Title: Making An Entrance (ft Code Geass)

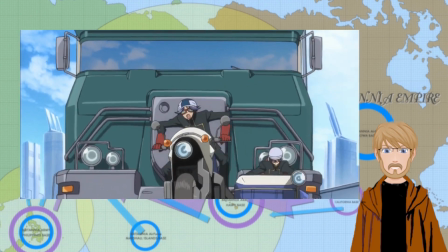8:46 I'm not saying that you should rush your pacing or anything like that,
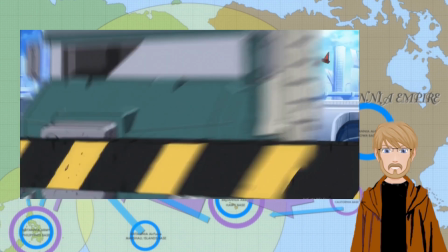8:50 but instead try to structure the first several encounters we have with your main character in a way that teaches us as much about them as possible.
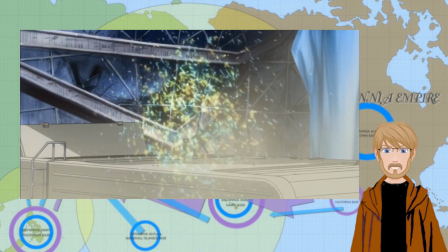8:58 And to further elaborate on that point a bit,
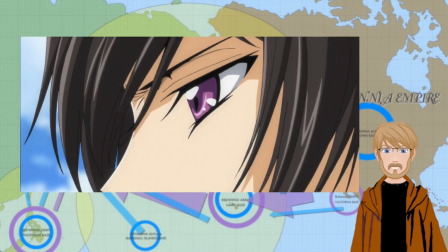9:00 Code Geass teaches us about Lelouch's character by showing us how he responds to various situations instead of telling us how he would.
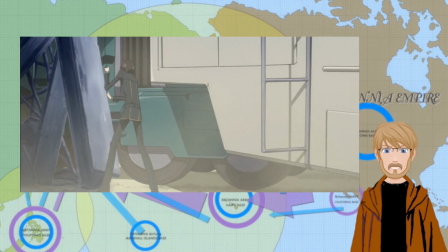9:09 I know I've harped quite a bit on this point in my last video, but one of the biggest issues I've personally encountered with works in progress I've read
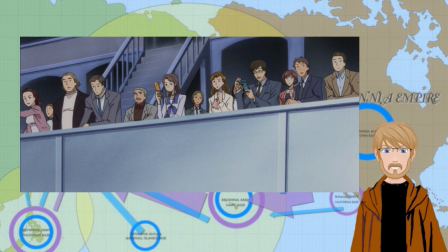9:16 for is for inexperienced writers' tendency to tell instead of show.
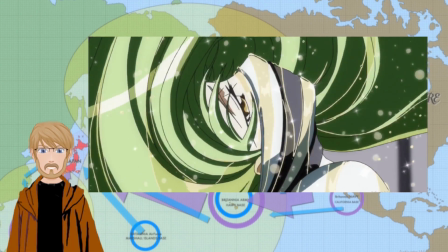9:23 Alright, so with that tangent out of the way, let's move on to the next scene I wanted to talk about. A bit further ahead in the episode, we get the scenes with Lelouch, Suzaku, and Cici.
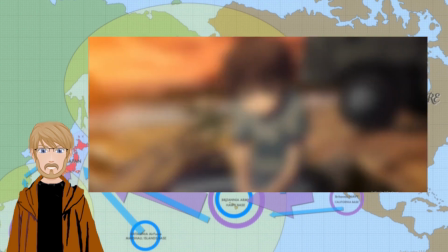9:32 This scene elaborates a little on the flashback we see at the very start of the episode and serves as a reunion between Lelouch and Suzaku.
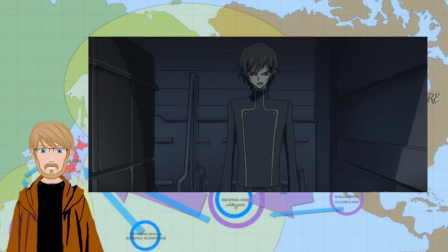9:40 It's here that we get our first real, tangible taste of Lelouch's hatred for the Britannian Empire, even though he himself is Britannia.
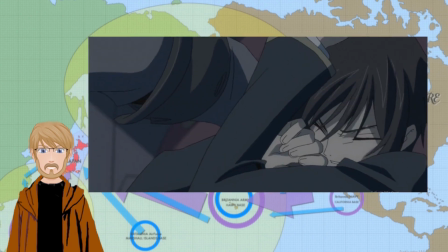9:48 This is also the first time we see Lelouch uncertain and concerned about his situation, which adds another layer onto his personality.
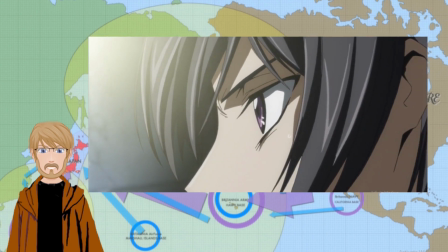9:55 By comparing and contrasting the scene where Lelouch is watching Suzaku talk to his superiors with the chess game,
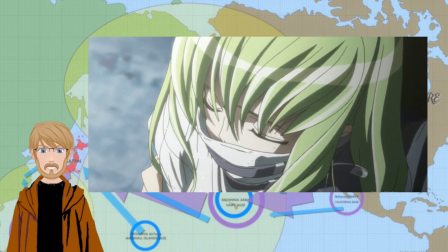10:01 we see that he is calculating in both, which adds consistency to his character.
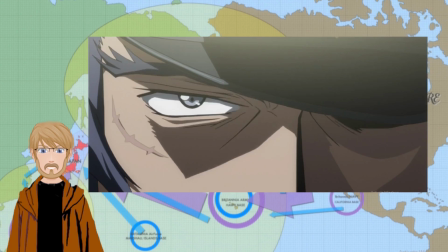10:06 However, during the chess game, Lelouch felt like he was in control, whereas in the scene with Suzaku, he does not feel in control.
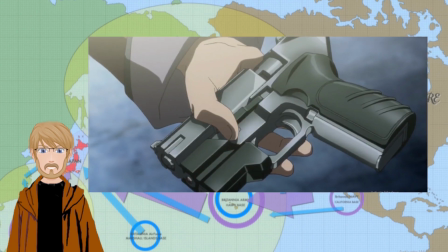10:12 So, ultimately what we learn is that his confidence is proportional to the level of control he can exert over a given situation.
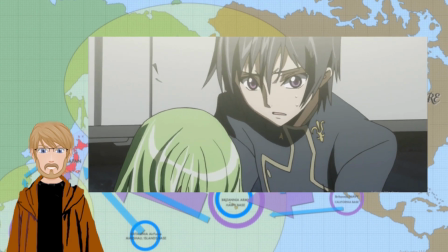10:20 What this dynamic does, when intertwined with his intelligence,
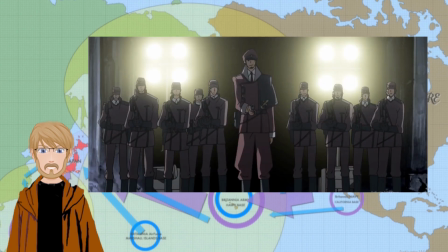10:23 is organically create epic moments of genius when Lelouch is winning a given encounter, and dramatic underdog moments when he is losing.
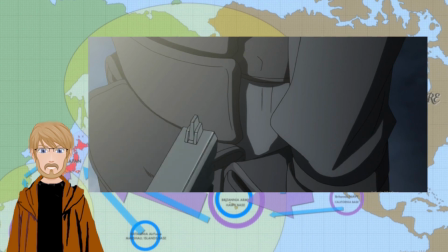10:30 I bring this up because this demonstrates that Lelouch is not a flat, gimmicky, one-trick pony kind of character, but rather a layered, dynamic character.
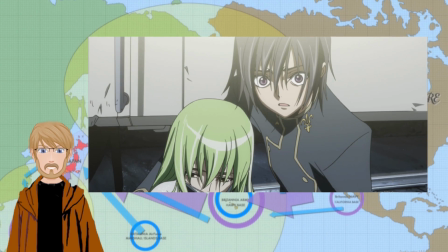10:40 And it's the complexities in how he handles the wide variety of situations he
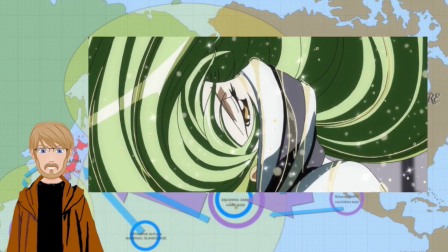10:44 finds himself in that makes both him and Code Geass so interesting.
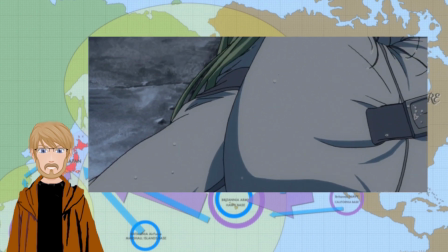10:49 So, when you are working on your own main character,
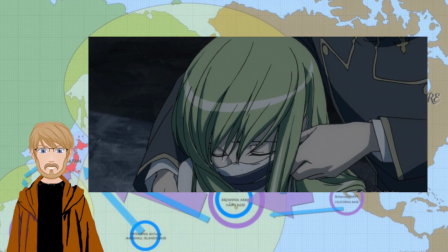10:51 you can generate intrigue by showing how they react differently to different situations and have those reactions play off each other,
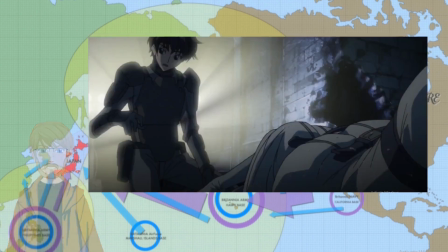10:59 like how I have explained how Code Geass does that with Lelouch. This point is further enforced in the next few scenes with Lelouch.
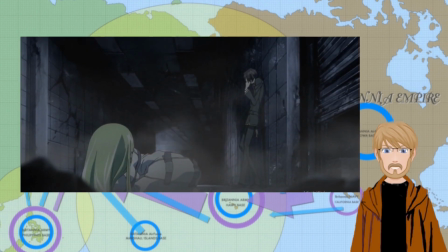11:06 They start with him running through the subway system as he's trying to escape the military. He's on the back foot here, so we do not see his confidence.
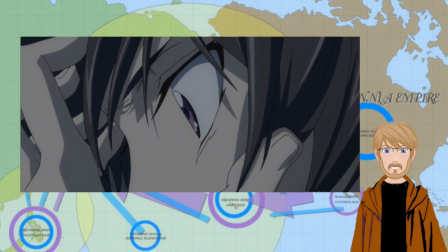11:13 However, he is planning all of his possible moves as he runs, so while at a disadvantage, we see that he isn't giving up.
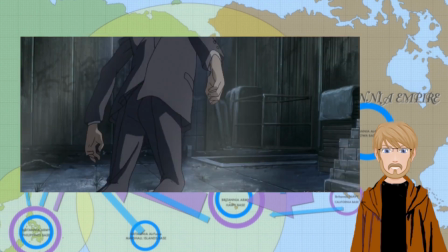11:20 But then, while hiding from the military on the stairs, something he did not expect happens in the form of his cell phone ringing.
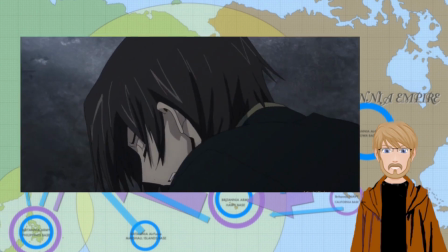11:26 This shows us that even as smart as he is, Lelouch is still capable of overlooking or forgetting about things,
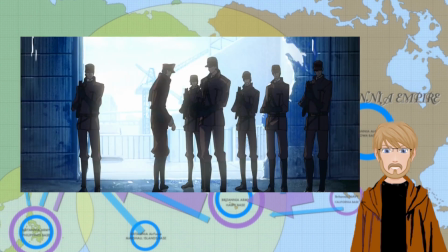11:32 and that fact comes up again multiple times throughout the show.
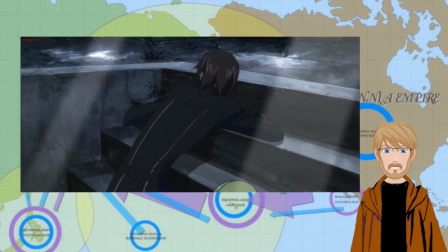11:36 It's during those moments that Code Geass is at its most tense, because Lelouch being forced to improvise is the antithesis of him being in control.
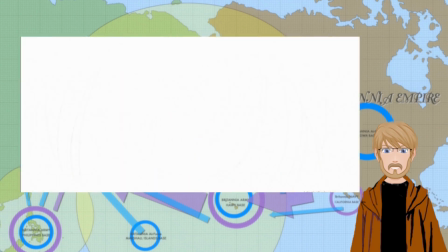11:45 Now, a valid rebuttal to what I've said so far is that the first episode would have ended with Lelouch being shot dead in a warehouse if the whole CC thing didn't happen,
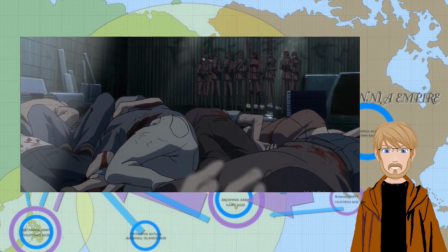11:53 so let's address that. I do agree with that sentiment, but I don't think that tells the whole story.
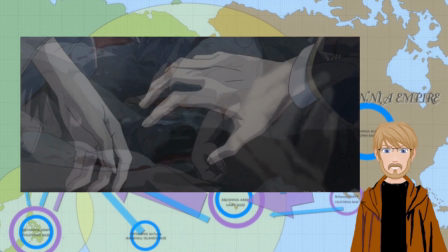11:58 See, in this moment Lelouch is, despite his intelligence, still just an ordinary high schooler.
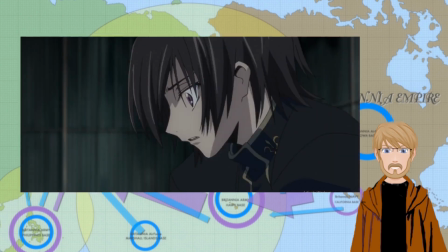12:03 While he is confident in himself, he has no practical experience dealing with situations larger than himself to speak of,
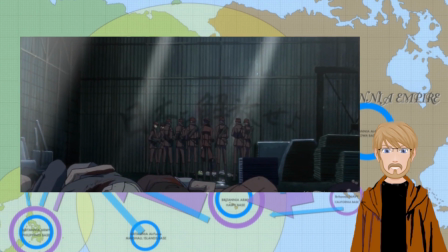12:09 and so of course he is in over his head here and with no ordinary way out.
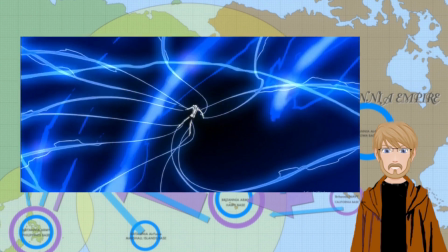12:15 However, the Geass who we see some CC in this moment is extraordinarily vital in virtually every major move Lelouch makes throughout the rest of the series,
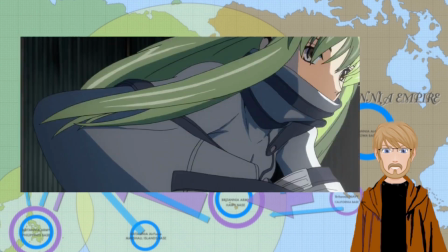12:23 so I would argue that none of these moments could have happened without it. But, going back to the scene itself, CC throws herself in front of Lelouch and takes a bullet for him.
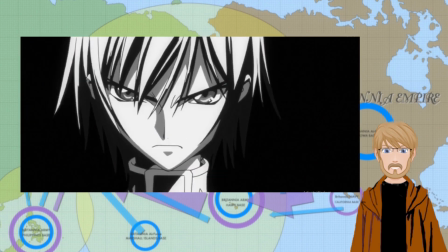12:31 After that, she offers him the Geass on the condition that he fulfills her wish. He accepts, and everything changes.
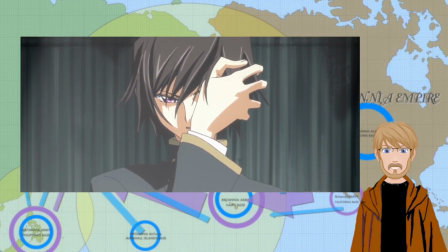12:37 The next scene we get is one of the best power introductions I've ever seen. It is simple, brief, brutal, and over the top.
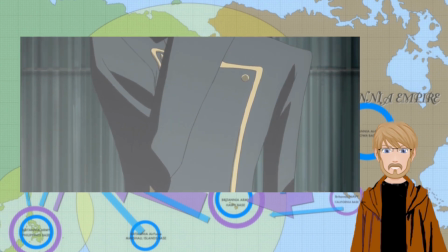12:45 Upon receiving the Geass, Lelouch feels in control, and as such, his retreating body language is replaced in an instant with strong and firm body language.